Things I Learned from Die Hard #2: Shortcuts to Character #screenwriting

Hello, I am the Script Monk, and welcome to part dos on things I learned from Die Hard, the one movie I learned more in screencraft from than an entire semester of film school. And this time I'm looking at one of the most underdeveloped aspects of action-oriented movies, which is building character. See, while action-oriented screenplays tend to put all their focus on creating an exciting, fast-paced plot, the audience isn't going to care about that plot unless they can connect with the people that plot is happening to. Because, you know, the pleasure of movies is in the vicarious experience, and when we can't attach our interest to the characters, we remain emotionally detached from the story.
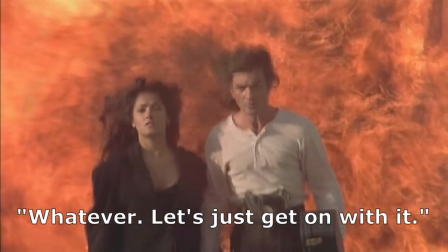41s
All the explosions in the world aren't gonna make us care. Like, remember the movie Independence Day?
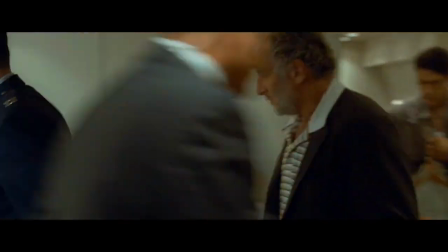46s
I dare you to name one character from that movie. Not the actor, the character's name.
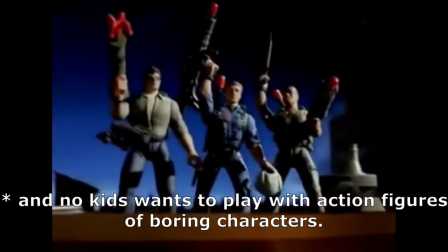51s
You can't, because those characters were boring. But herein lies the rub. In fast-paced genre movies, there's a very narrow window of time to establish and flesh out your characters.
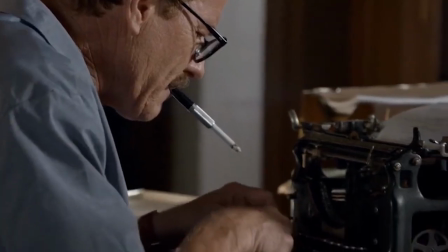62s
As soon as you start page 1, the clock is ticking. You got maybe 6, 8, at the most 12 to 15 pages to establish everything the audience needs to know about your characters before the inciting incident.
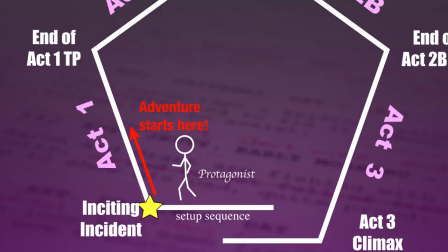75s
Why? Because the inciting incident is a point of no return. Once it occurs, the story is in motion and needs to stay in motion.
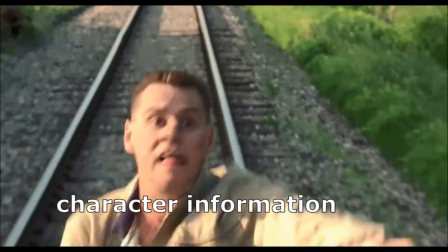83s
We no longer have the luxury to stop and casually get to know the story's people, because we're now on a moving train.
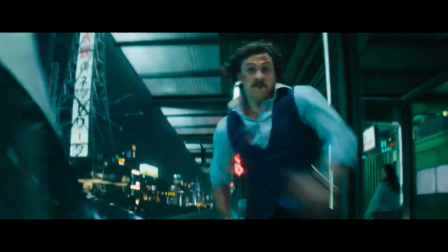89s
And this window of time is even narrower for characters introduced after the inciting incident,
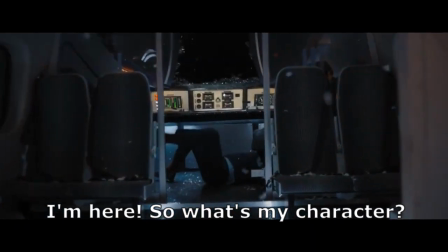94s
because we want to get these folks involved in the story as soon as possible, but we can't just toss them in as total strangers. So, given these challenges, writers need to find tricks and strategies to communicate character in quick, easy-to-grasp ways. And Die Hard illustrates 3 devices that should be in every writer's toolkit.
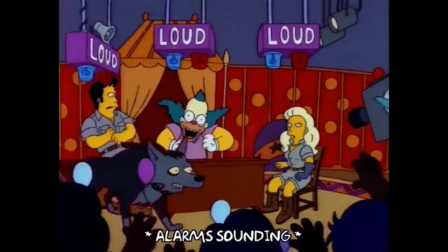115s
Clashing colors look brightest when placed side by side. A noise sounds loudest when it follows silence.
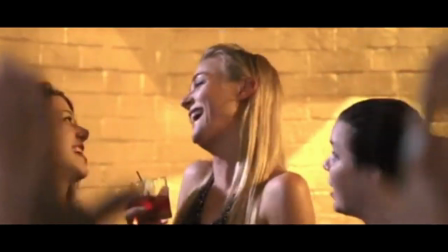121s
And you look most attractive when you hit the club with your ugliest friends.
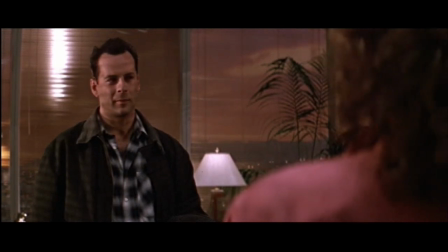125s
Likewise, Die Hard knows the quickest way to show what kind of person a character is by putting them right next to what they are not.
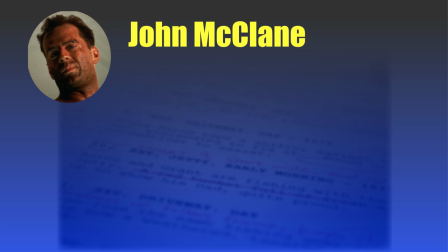132s
Here's John McClane's basic character. John McClane is a blue-collar New York cop.
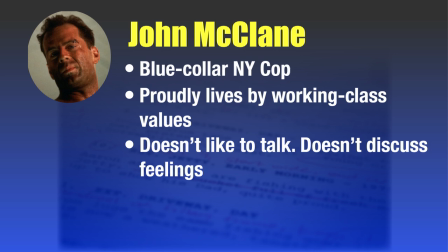136s
He lives by working class values and is proud of it. He doesn't like to talk much and definitely doesn't discuss his feelings. He's also a man of integrity, sticking to his guns to the point of stubbornness. So how do we establish this all in a short time? Well, Die Hard's setup sequence lays the groundwork by placing John in constant contrast with everyone and everything around him.
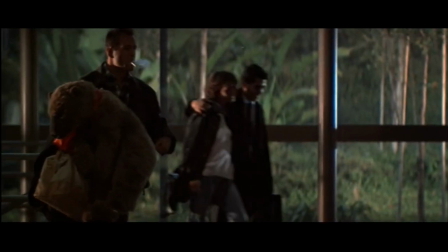158s
Everywhere John goes in the movie's setup, he sticks out like a sore thumb. John doesn't jibe with the California lifestyle.
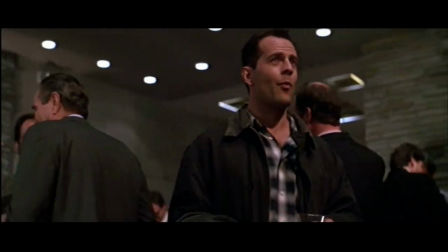165s
He sits in the front seat of the limo. He's not properly dressed for the Christmas party, and he doesn't seem comfortable at all in this crowd.
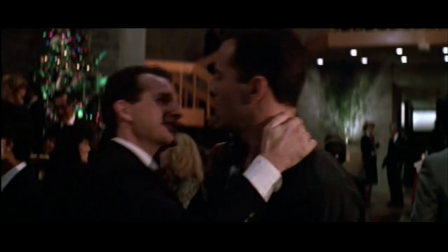171s
Especially around this guy. I mean, personal space, buddy.
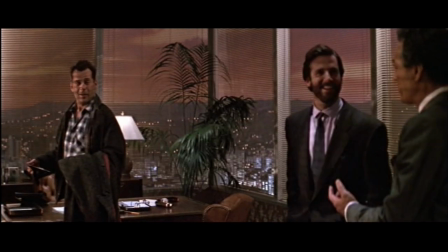174s
And what starts with environment is put into even sharper contrast by every character John encounters along the way.
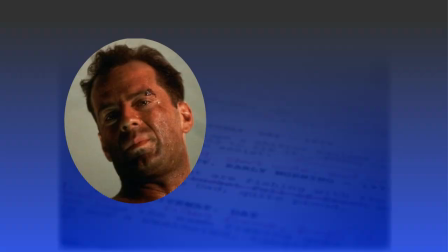181s
For every one of John's basic personality traits, he's put in a scene with a character who embodies the exact opposite trait,
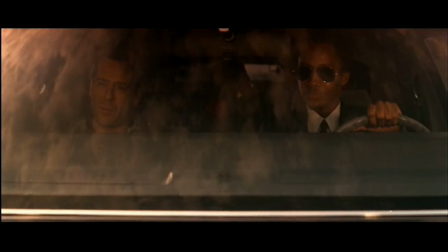188s
and through the contrast, John's qualities shine as clear as day. John never seems more taciturn than when he's with the highly extroverted Argyle.
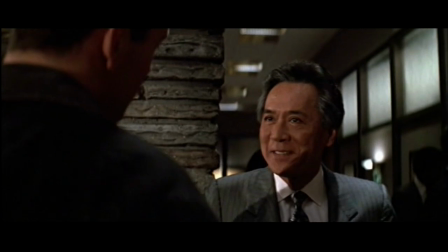196s
He never seems more rough around the edges than with the suave and sophisticated Mr. Takagi.
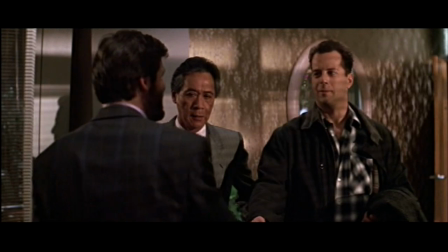202s
His silent integrity shines through when compared to the obnoxious phony Ellis,
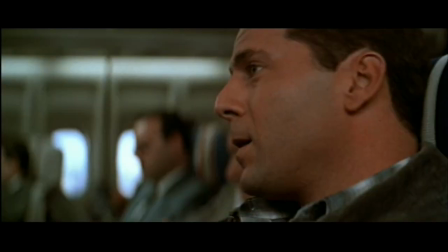206s
and we see his working class pride by how he dismisses the smug yuppie traveler.
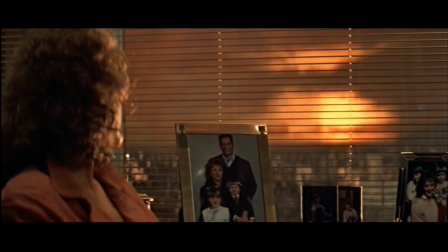211s
And through all these contrasts, we get what we need to understand the cause of John's marital rift with Holly. John has too much pride, he doesn't talk things out, and he doesn't respect the world, which has given Holly her own sense of value,
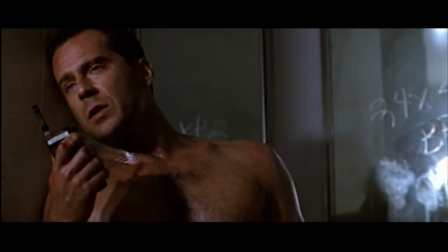225s
which leads to a foolish argument, which then feeds the emotional drive that compels John throughout the remainder of the narrative.
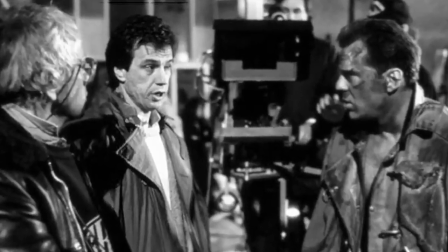234s
Director John McTiernan doesn't like to open his scenes with faces. Instead, he likes hands.
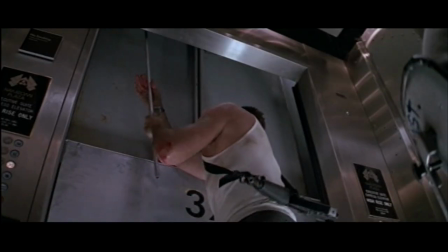239s
He likes feet. McTiernan prefers to emphasize the action being performed over who is performing it.
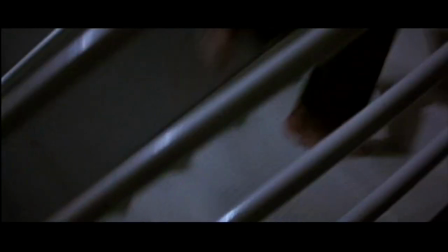245s
Seriously, count how many scenes begin with John's bare feet. And this can be an especially useful technique when it comes to introducing characters for the very first time. In my last video, I introduced telling actions. A telling action is some physical behavior that expresses something about a character's personality we never get from appearance alone. And Die Hard likes to create first impressions, not through the character's face, but through a carefully chosen telling action.
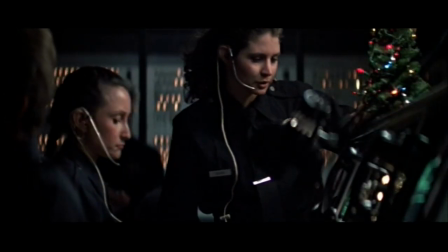272s
Take the introduction of Sergeant Al Powell. In the preceding scene, we learn that police dispatch is going to send a single cop to check out the disturbance at Nakatomi Tower.
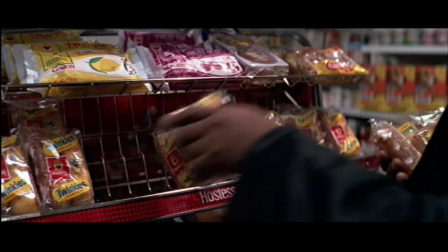280s
Cut to a convenience store, where we see the front of a policeman's uniform loading its arms with unhealthy snack cakes. Now, we can safely assume this is going to be the guy who's going to get the call, but we can tell right away he's no top cop.
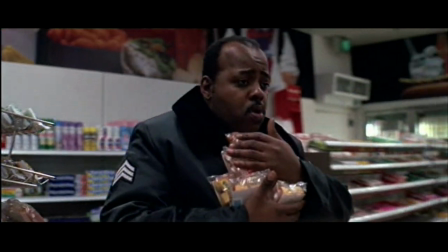294s
He's soft, out of shape, and like the cake he eats, he's probably gooey and sweet.
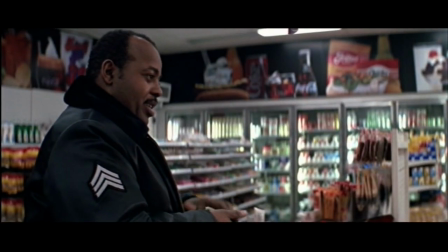299s
We then get some banter with a rude clerk, which shows that while Powell doesn't always get the respect he deserves, you can only push his patience with it so far.
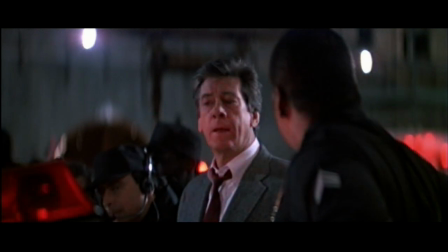307s
He might be soft on the outside, but he's solid in the middle, which becomes his key characteristic in his later conflict with Lieutenant Robinson.
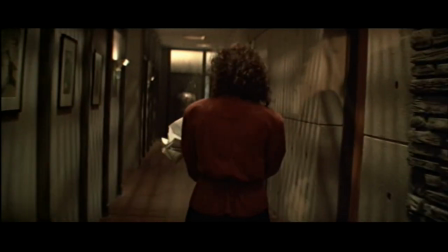315s
But for Holly, we don't get to see her face for almost her entire introduction.
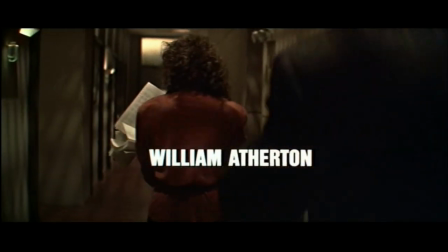320s
Instead, we get the back of her head. No, wait, back up.
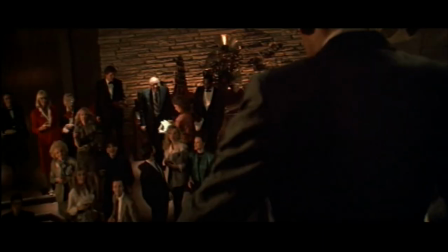323s
Holly actually begins as a lone figure in the crowd, the one body still bustling about while everyone else is enjoying the party. So before we even see Holly's face, we know she's diligent, responsible, and career-focused.
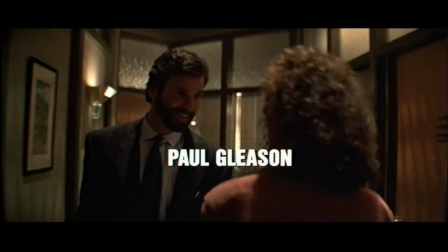336s
On top of that, the way she deals with Ellis shows that while she may suffer fools, you can't budge her from her position, which comes back again in her argument with John. Now, John McClane's introduction is most interesting of all, because instead of telling us what John is, it tells us what he is not.
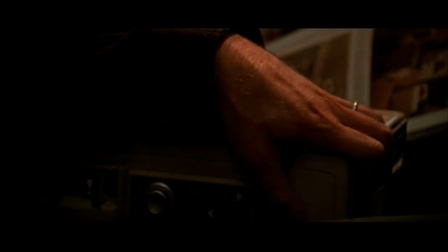353s
Our first shot is of a hand gripping an airplane armrest as the plane lands.
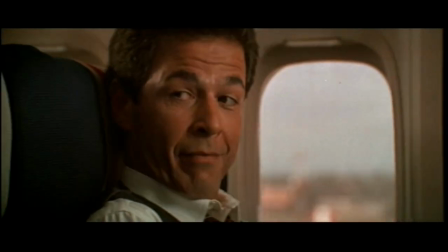358s
Move up to this guy, then out to the face belonging to the hand.
You don't like flying, do you? What gives you that idea?
Right off the bat, we learn our hero is not a stereotypical hard-as-nails badass.
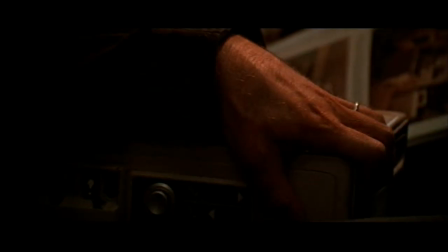372s
Despite his tough front, John does not in fact have nerves of steel. He is capable of fear and anxiety, which foreshadows the crux of John's eventual character arc,
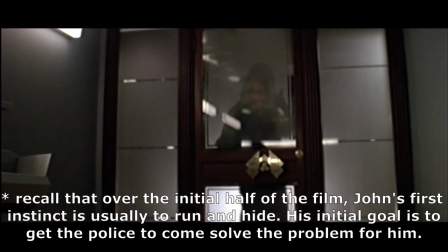382s
as we see with Holly and how he reacts to conflict over the story's first half.
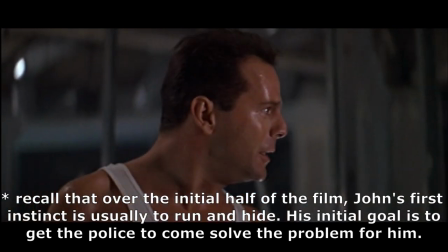386s
Despite John's tough front, fear compels him to avoid facing conflicts head-on,
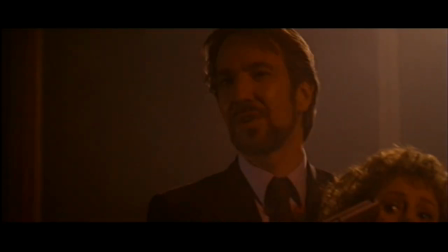392s
which is a weakness he must overcome if he's gonna defeat Hans. Supporting characters also get introduced through telling actions.
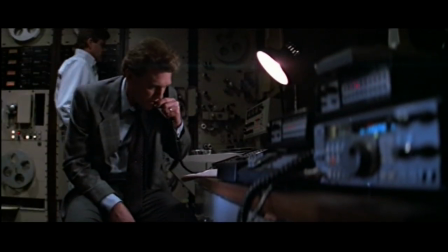399s
We first meet Dick Thornburg lying to a woman about his pull to get dinner reservations.
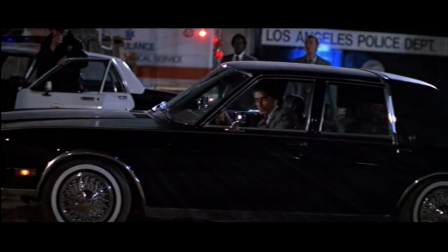404s
We first see Lieutenant Robinson flying onto the scene and barking orders without yet knowing what's going on.
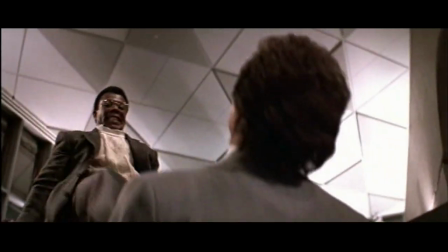409s
And Theo's twisted sense of humor is established right off the bat. When chosen well enough, one telling action can go a long way. Now, some character information has to be spoken out loud. This is never ideal, but sometimes important backstory can't be communicated any other way. But the worst way to do this is just to have characters open their mouths and say it. A lot of mediocre scripts introduce their characters through what's called cocktail party scenes.
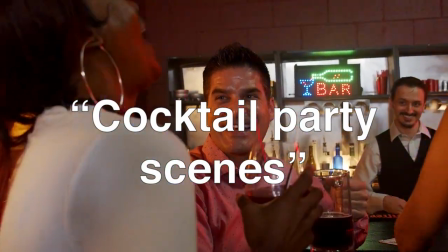437s
Two characters meet and just tell each other everything the audience needs to know. Not only is this poor writing, it's implausible behavior, because outside of an actual cocktail party,
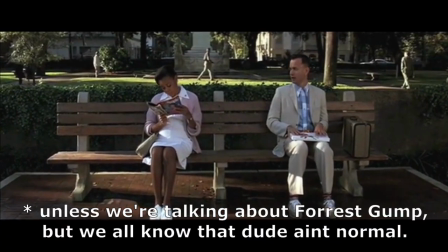447s
you will rarely meet someone who will just volunteer personal information without good reason. This leads to a hard and simple rule about exposition. No character must ever volunteer information. Rather, the character gives information only because something forces them to. If you have some exposition you need a character to tell the world, the only plausible way to do this is by creating a situation that requires them to give it. For example, one important part of our hero's background is that he's an experienced police officer. But John's not the type of guy who would just say, "Hi, I'm a cop." Instead, a situation forces him to reveal this.
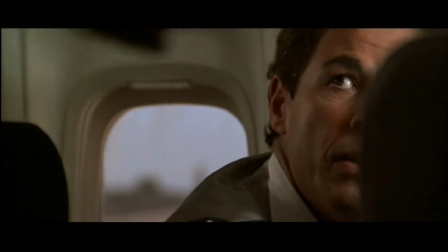484s
When John gets out of his airplane seat, we get this look from the yuppie traveler, and we see John is carrying a gun.